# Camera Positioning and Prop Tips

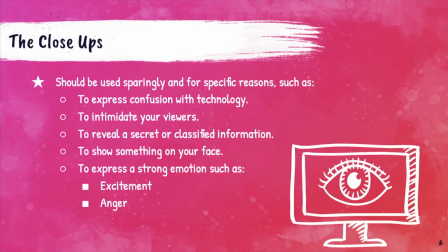248s
Something I didn't show in those videos was close-ups. You guys have seen me try these, and I've only talked to some of you about this, but they should be used sparingly and for specific reasons. Some examples of specific reasons would be to express confusion with technology, to intimidate your viewers.
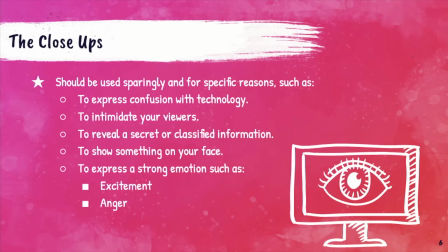266s
The closer you get to them, the more scared, quotes around scared, they're going to be. To reveal a secret or classified information, almost like you're whispering to somebody. To show something on your face. You obviously want to get close to show us that.
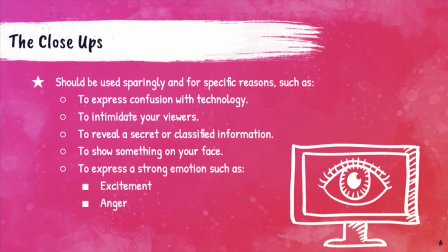281s
Or lastly, to express a strong emotion such as excitement and anger. You're going to reserve these close-ups to those few times in your monologue, and then they'll seem really important, and they'll really aid your story.
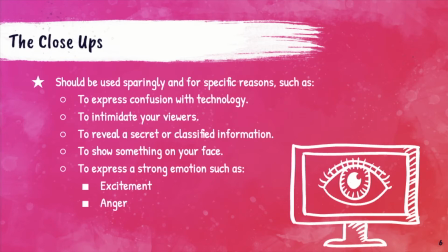295s
Whereas if you do it all the time, it might get kind of repetitive. Section 2, Props.
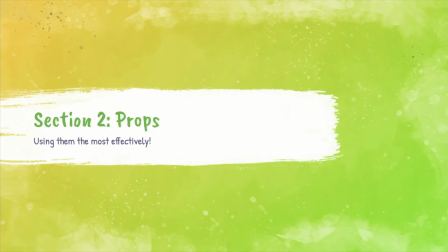302s
Using them the most effectively. Do's and don'ts.
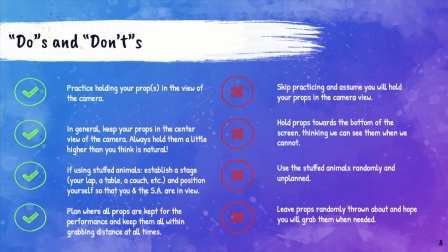307s
Do practice holding your props in the view of the camera. If you don't practice, then the day of, we might not even be able to see them because you've never known where to hold them in the view before. Do, in general, keep your props in the center view of the camera. Always hold them a little bit higher than you think is natural.
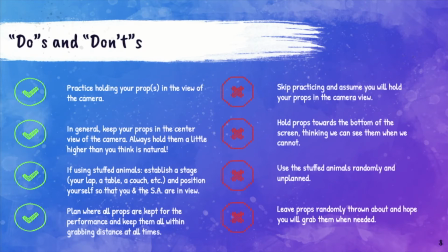322s
This is important. If you hold it too low, we won't be able to see it. You'll see that in the example soon. If you're using stuffed animals, establish a stage, whether that's your lap, a table, a couch, or something else, and position your body so that you and the stuffed animals are in the view of the camera.
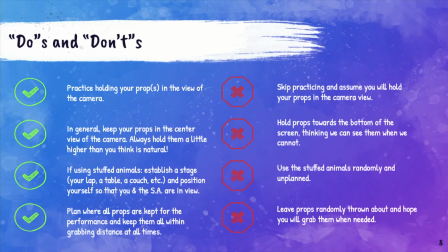339s
Do plan where all your props are kept for the performance and keep them all within grabbing distance at all times so you're not grappling during the performance. Practice where they are and keep them there. Don't skip practicing and assume you will hold your props in the camera view.
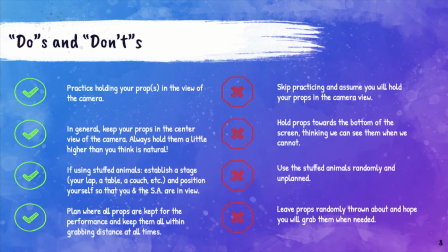354s
You need to know where they are so you don't mess up. Don't hold props towards the bottom of the screen thinking that we can see them when we can't. If they're too low, we won't be able to see them, I promise. Don't use the stuffed animals randomly and unplanned. If you do that, you're going to feel uncomfortable and nervous and then get mixed up with them.
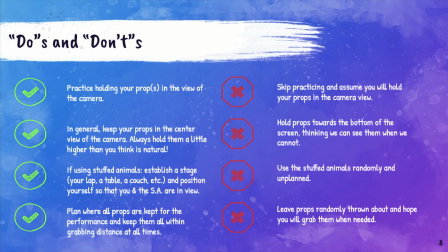372s
Practice using them and it'll come off effective. Lastly, don't leave props randomly thrown about and hope you'll grab them when needed. You want to know exactly where they are to make yourself prepared. Let's see this on camera. Lastly, we're going to talk about props. The first thing you need to do is make sure that all your props are within reach of you. If it's on a shelf nearby that you can easily just grab it on the floor next to you, wherever it is, you want to make sure you're not fumbling around and interrupting your performance.
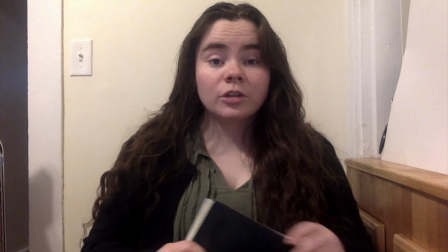401s
Next, you're going to make sure that when you're using a prop, you're holding it at an appropriate height.
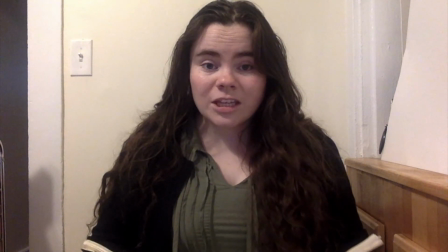405s
If I would hold this book as I normally would down here, you can't really see it on the camera, and the audience isn't going to understand that I'm using a book.
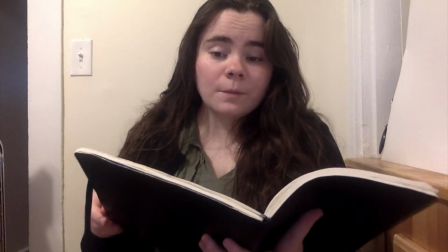413s
So I'm going to hold it up higher than I normally would, which is going to feel a little weird for me, but it's going to look better to the audience because they can see that I'm using the book.
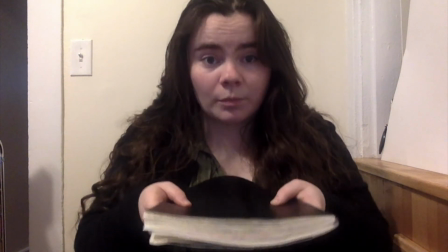422s
Honestly, with all props, you're going to hold them up higher than you normally would. Probably somewhere around your shoulder height range.
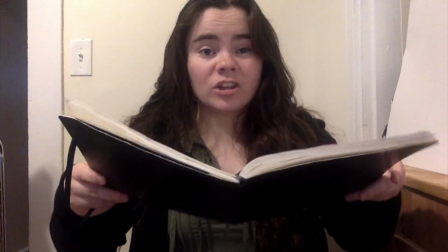430s
Keeping it on this level in this range is going to make it seeable for your audience a lot easier.
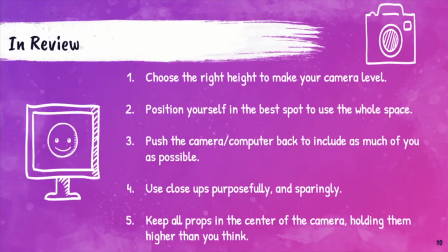435s
This goes for stuffed animals or whatever you may be using. In review, choose the right height to make your camera level. The height of your computer is going to matter. Put it where it should be so that we can see everything we need to see. Position yourself in the best spot to use the whole space. Push the camera computer back to include as much of you as possible.
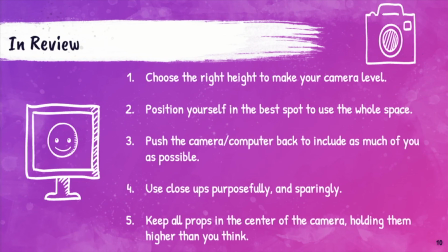455s
Use close-ups purposefully but sparingly. And lastly, keep all props in the center of the camera, holding them higher than you think.
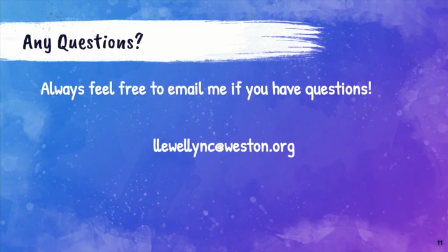464s
If you have any questions, feel free to email me. You know my email. And watch the other tips to try.
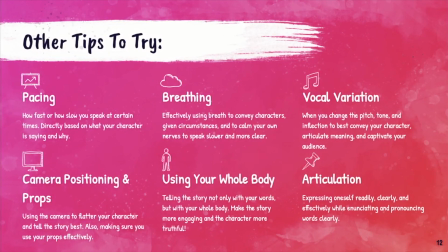471s
Thanks, guys.